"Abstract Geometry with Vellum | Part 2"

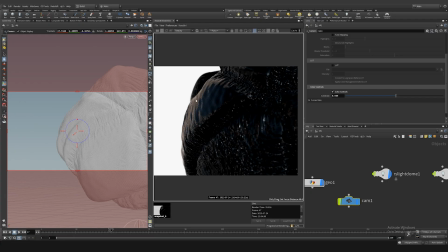Let's see what the geometry looks like in the other frames.
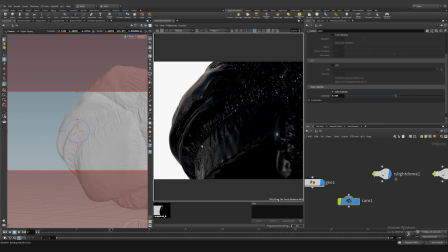To make the renderer update with every action, let's go to ROP and turn on live SOP level updates.
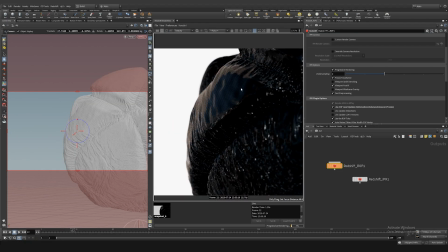So there's quite a bit of detail in the rendering, which is cool. It might be worth reducing the aperture value a little bit more. Reducing this setting can create a more intense background blur, which can enhance the visual effect of depth and focus attention on the objects in focus.
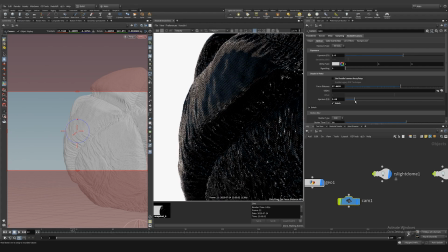The higher the value, the more of the scene remains in focus.
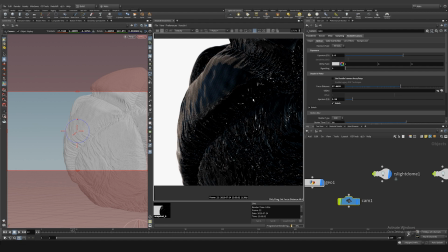This can be useful when you want to keep many objects or details in focus and present the scene in more detail.
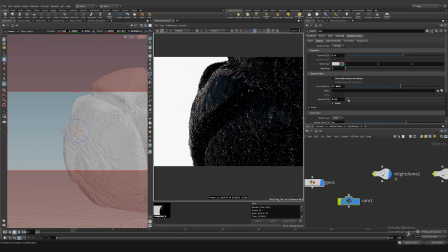Let's try to find some sort of optimum value.
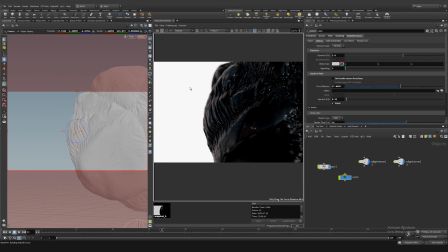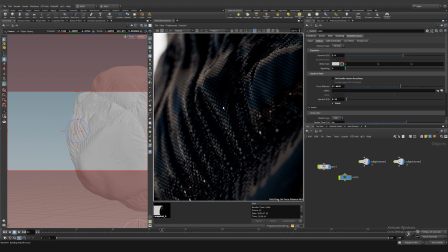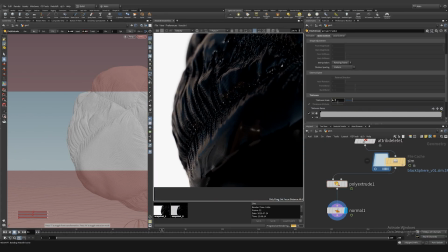And let's save that frame. We can try to reduce the thickness scale. Let's set it to 0.5. Let's see how that works.
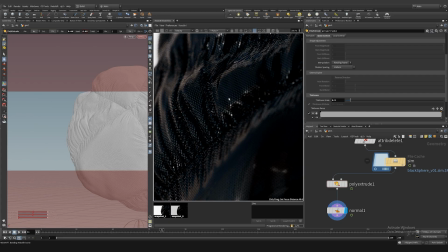So we can see that the geometry is sharper, and I think we can make the distance value a little bit bigger.
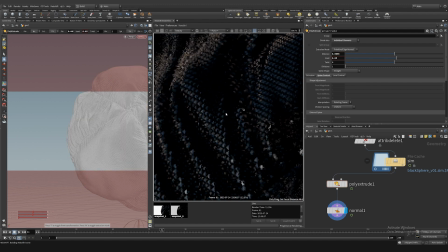I don't like the reflections and the detail that's missing here, so it's worth putting it back in, because in the previous version, I like the reflections on this part.
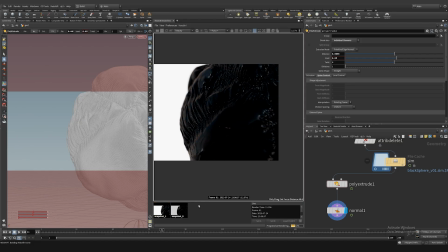It gives it such an interesting texture.
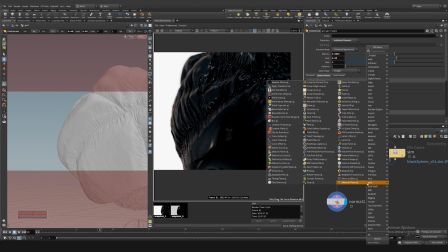Let's do a camera movement, but first we'll create a time shift and remove the expression
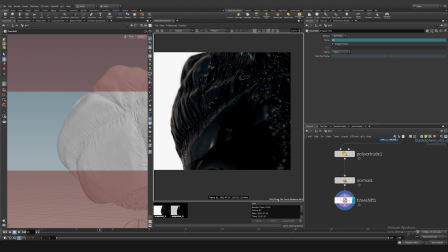and put any frame number. Add a little bit of camera movement, right click on rotate and choose motion X noise.
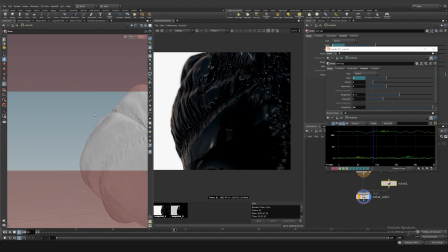This is a little bit of movement. Check it out, it's a very strong movement. Let's make the amplitude smaller and increase the period. And reduce the roughness a little bit. You've got a little bit of camera movement like that.
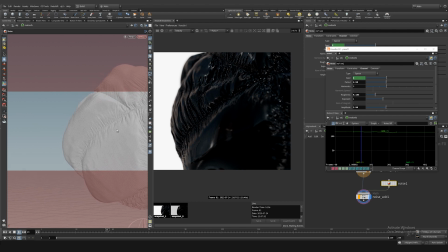Maybe we should make the amplitude a little bit smaller so that the camera movement is a little bit smoother. I think that's enough. Let's disable time shift.
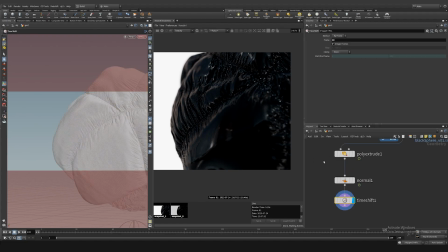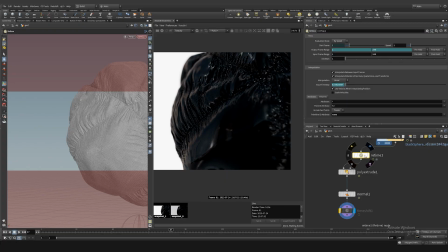And I would like to slow down the movement of geometry, create a node retime, and I think the value 0.5 will be enough. We'll do a post extend so that we don't limit retime to default values.
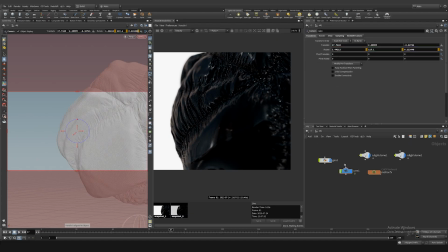Let's rename the camera. I think 3 cameras will be enough to set up for this scene.
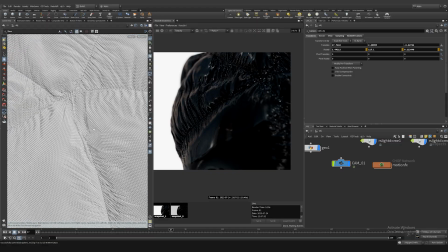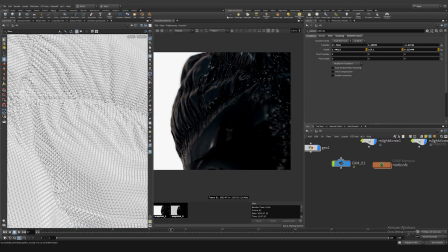Let's create another camera and look for some interesting angles.
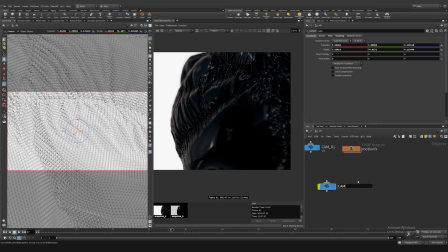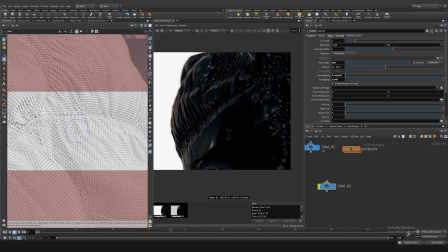I think we'll leave 200 here.